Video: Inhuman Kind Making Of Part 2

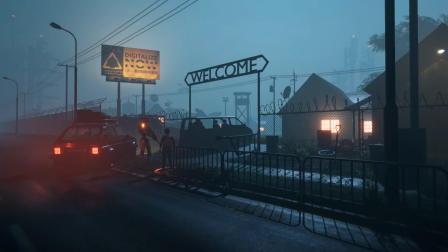(0:01)
hello again I've received some positive feedback after the first movie so I decided to prepare a 4k version of it and add some some more content to it it took me three days to add two additional scenes to the final piece
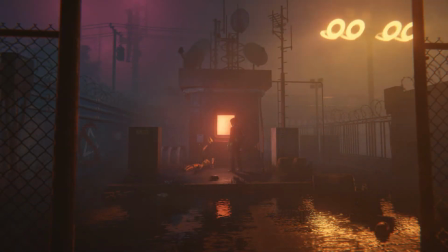(0:18)
this time I was pretty confident what I'm going to create I just wanted to experiment a little more with with lighting basically as in the previous movie there are no baked lights in that so everything is is real time.
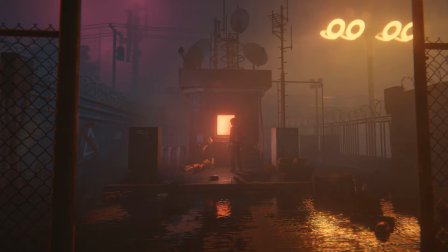(0:34)
I've used some additional assets from the asset store so I'll just go through both scenes stage by stage and try to explain how I did it the best I can.
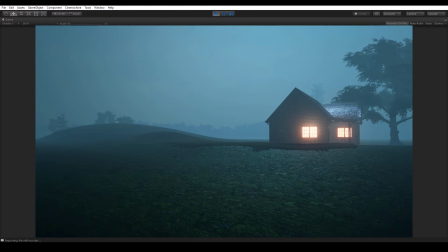(0:46)
For the second scene I started with a simple house, a terrain, with CTS materials on it. I've added the HX volumetric lighting to the scene. I knew I wanted to have a billboard there.
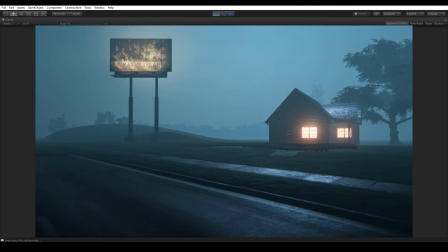(1:02)
I didn't have a final graphic for it just yet so I just used one of the Manufactura K4 assets. I believe the one was from the Postapo pack. I've also added some roads from the suburban house package.
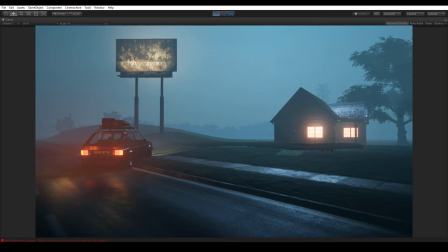(1:24)
Next I've added my car model because I just wanted to balance the image a little bit more. Then I've added some fence and net in the foreground and some houses in the background.
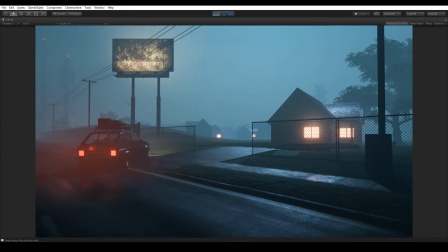(1:38)
I have to admit that I really like those power lines so I'm adding them everywhere. That was the time to add my characters to the scene just to position them and check if everything is right.
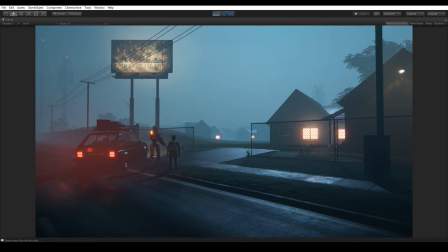(1:51)
Here I've added a second house on the right of the image just to make that tree less visible there. Here I've begun to change the billboard. I've struggled with it a bit.
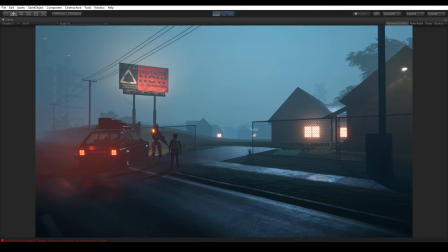(2:05)
I prepared a simple graphic and I was just thinking about the right color. Here's the final billboard and I've also added a car there just to block the view. At that stage I've decided that I will turn that suburbs into something more like a ghetto so there's a guard tower there.
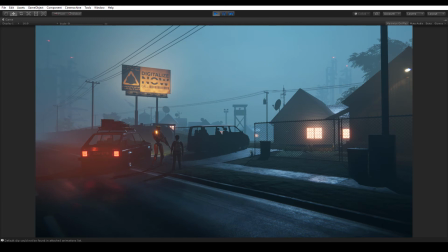(2:22)
Here I'm just adding more details to the background, some more houses and basically more detail. It's time for the foreground and the vegetation so I'm just adding some grass and some again more detail.
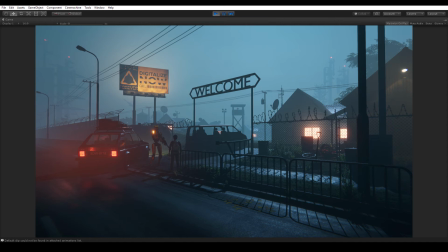(2:35)
I have also added some barbed wires and this is the final image. I thought that it would be a good idea to add a welcome sign on the top of
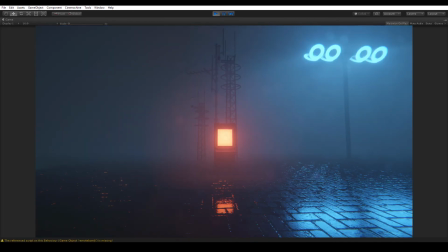(2:44)
the gate okay this is the last third scene I knew I wanted to have my terminal there so I just started actually with the first scene I took the lighting from from there I have just
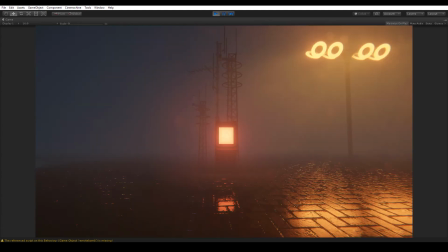(2:59)
one lamp and I've tried to figure out the lighting it took some time and experiments to get it just right I knew I wanted to have a billboard there I didn't have a final graphic for it just yet so I just used...
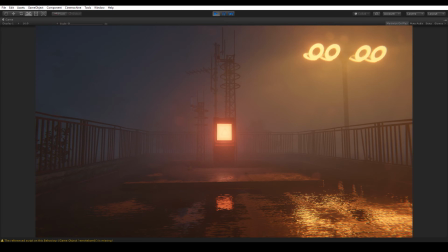(3:15)
I needed some borders to the scene so I just added a fence. Just a simple fence. I thought that it's going to be better that the computer terminal will be some kind of a building.
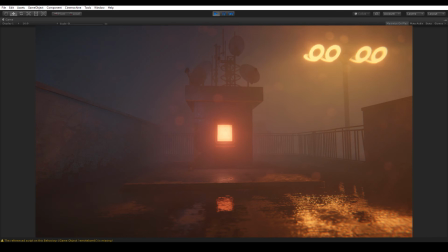(3:31)
Here I've added the roof and some satellite dishes. I've also added a wall on the left side of the image.
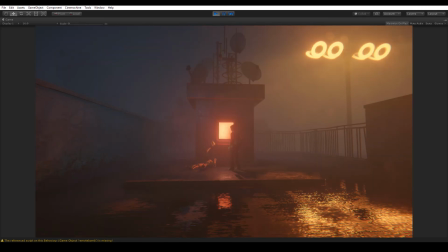(3:38)
It was time to add and pose my characters and to see if everything fits.
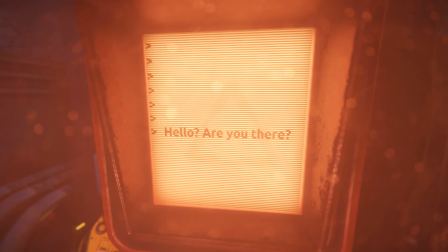(3:43)
I wanted the girl to talk with the robot through the terminal so I had to create the terminal EY and write a simple script to write the text.
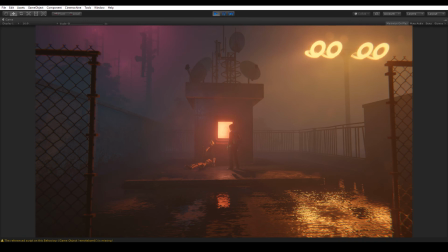(3:53)
Here I added some background elements to the scene just to introduce some color variation. I've also added my beloved net into the foreground.